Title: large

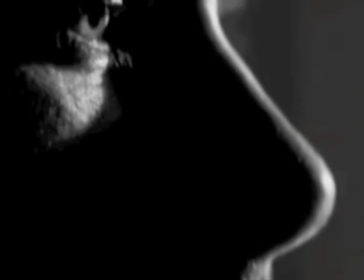0:00 Awake. Where am I? Some anonymous motel room.
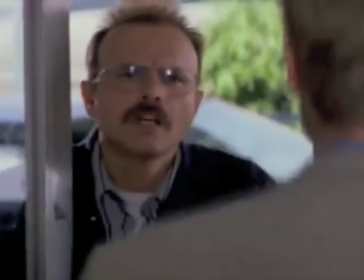0:08 I guess I've already told you about my condition. Oh, well, only every time I see you.
The film Memento, directed by Christopher Nolan, is a psychological thriller that focuses on a man named Leonard Shelby, portrayed by Guy Pearce, who has short-term memory loss. The last memory he has is his wife dying after being raped and murdered in their bathroom as he was hit on the head.
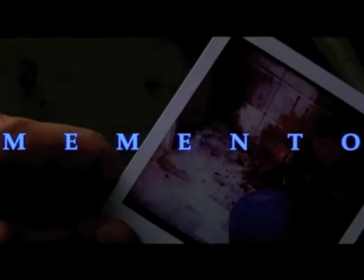0:37 The film begins with a close-up shot of Leonard holding a Polaroid.
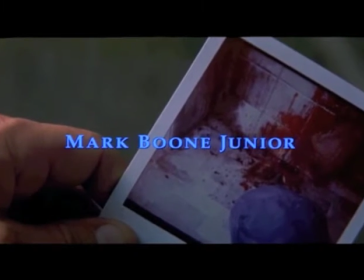0:43 With this close-up, one can see that it is a picture of a man who has been shot in the head. The dead man is a major character and influence in the film,
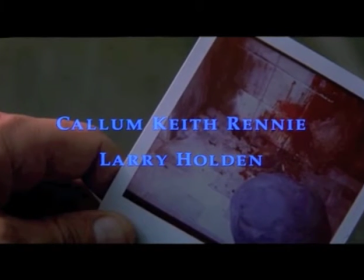0:54 and why Leonard killed him is a question asked throughout the entire movie.
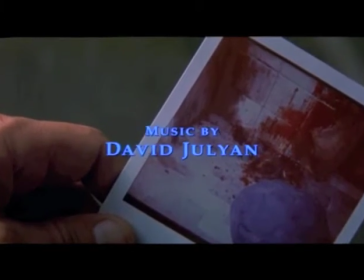1:01 As this scene progresses, Leonard begins to shake the Polaroid.
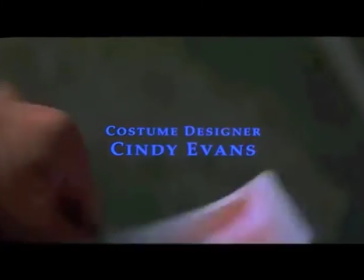1:06 This scene is unusual because time appears to be going backwards as the bloody dead
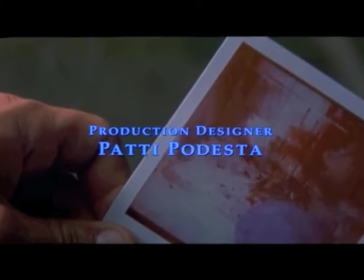1:14 man who has just been shot starts to fade in color and eventually disappears into Leonard's camera.
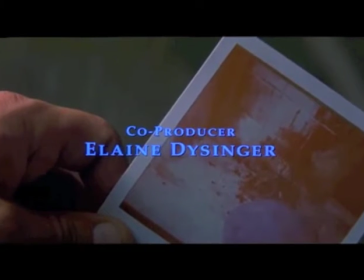1:22 This is an extremely important opening scene because it tells the audience that the movie will be told backwards, or at least in part backwards.
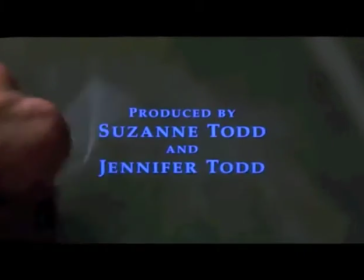1:34 Christopher Nolan purposefully drags out this scene to give the audience an idea of what they're in for.
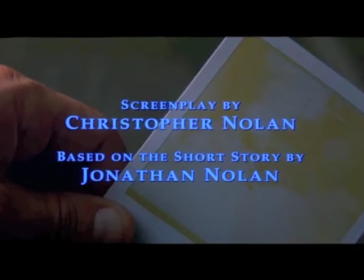1:41 A film that begins with an ending scene while the rest of the film works up to what brought the characters to that point,
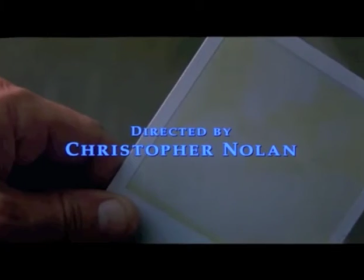1:49 with major plot twists and an exciting dialogue along the way.
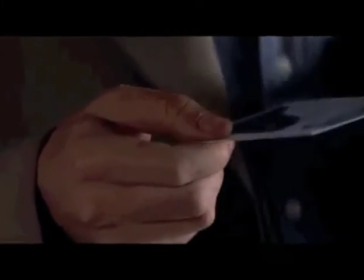1:55 In every scene throughout the entirety of the film, we do not know what led up to that point in time,
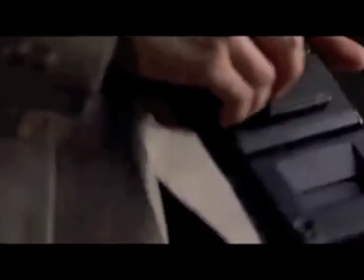2:02 which leaves us guessing and unsure of who to trust, or what their motives are.
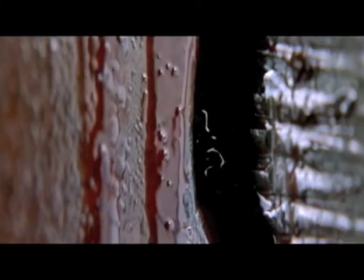2:09 Christopher Nolan does this on purpose to see how paranoid and
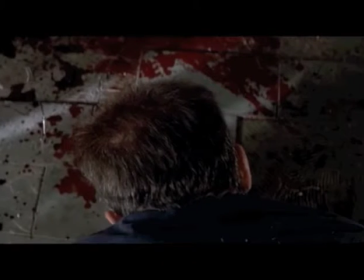2:14 mistrustful Leonard needs to be in order to find his wife's killer and survive.
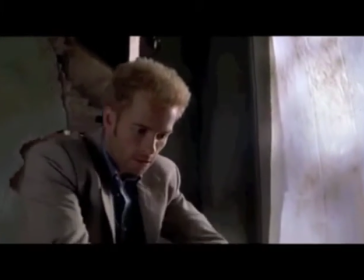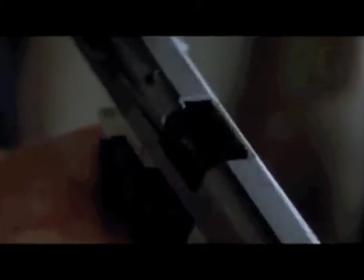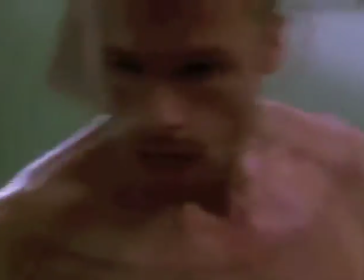2:30 Leonard takes Polaroid pictures of the people in his life and writes notes on the back in reference to what their intentions are.
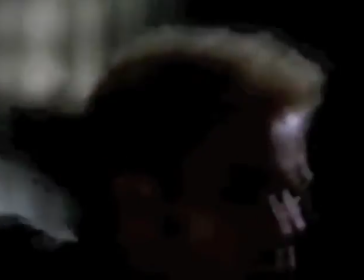2:38 Leonard has two major people in his life. Teddy, who initially seems like a friend, but also seems to lie to Leonard.
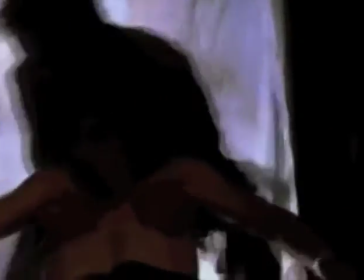2:46 And Leonard is skeptical because his picture says, "Don't believe his lies."
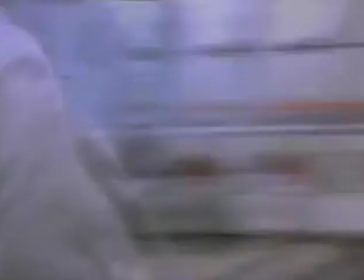2:52 And Natalie, who seems to only have good intentions and help Leonard out with anything he needs.
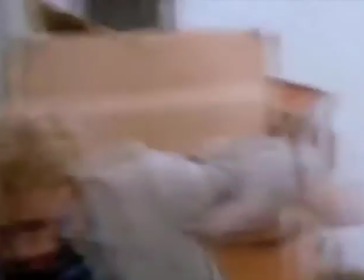2:59 And her picture says, "Has lost someone too, will help you out of pity."
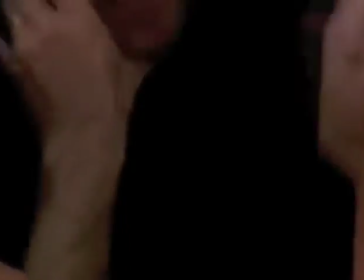3:05 An important symbol is Leonard's tattoos.
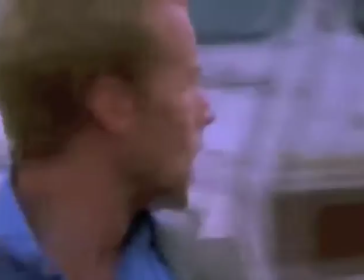3:08 He tattoos himself or gets tattoos at a parlor to help him remember important events. He has to remember Sammy Jenkins on his hand to remind himself of him every day.
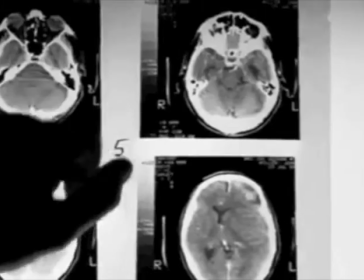3:21 Sammy Jenkins was a man who suffered from short-term memory loss,
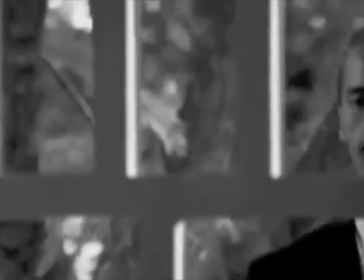3:26 and Leonard finds comfort in telling Sammy's story to anyone that will listen.
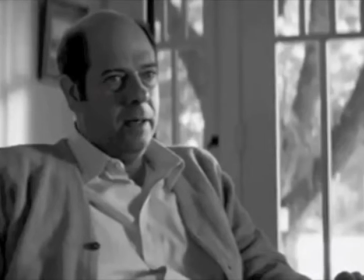3:33 Sammy's story is told in black and white as Leonard is talking on the phone,
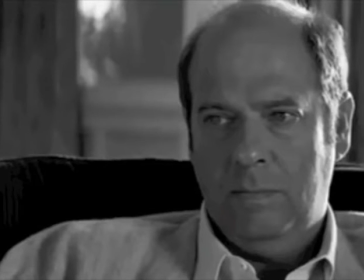3:40 sharing this info chronologically before he was attacked.
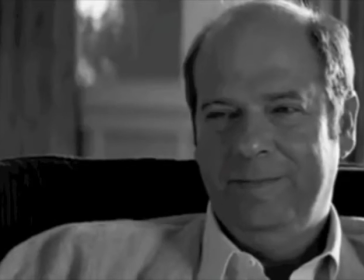3:43 In these intense scenes, Leonard is always shown doing something important, like tattooing himself or shaving,
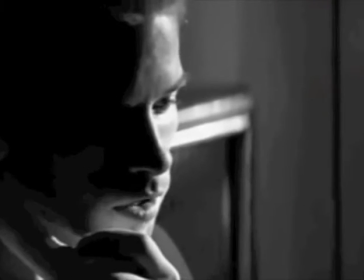3:52 while telling the person on the phone important details about Sammy's life or his own life.
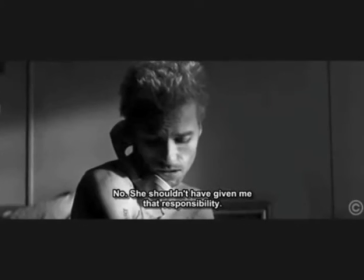3:59 No, she shouldn't have given me that responsibility. I'm a claims investigator, not a doctor.
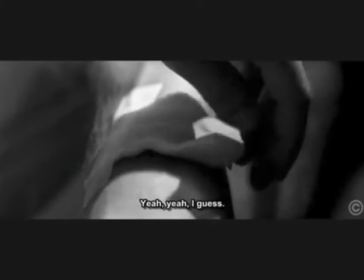4:07 Yeah, I guess.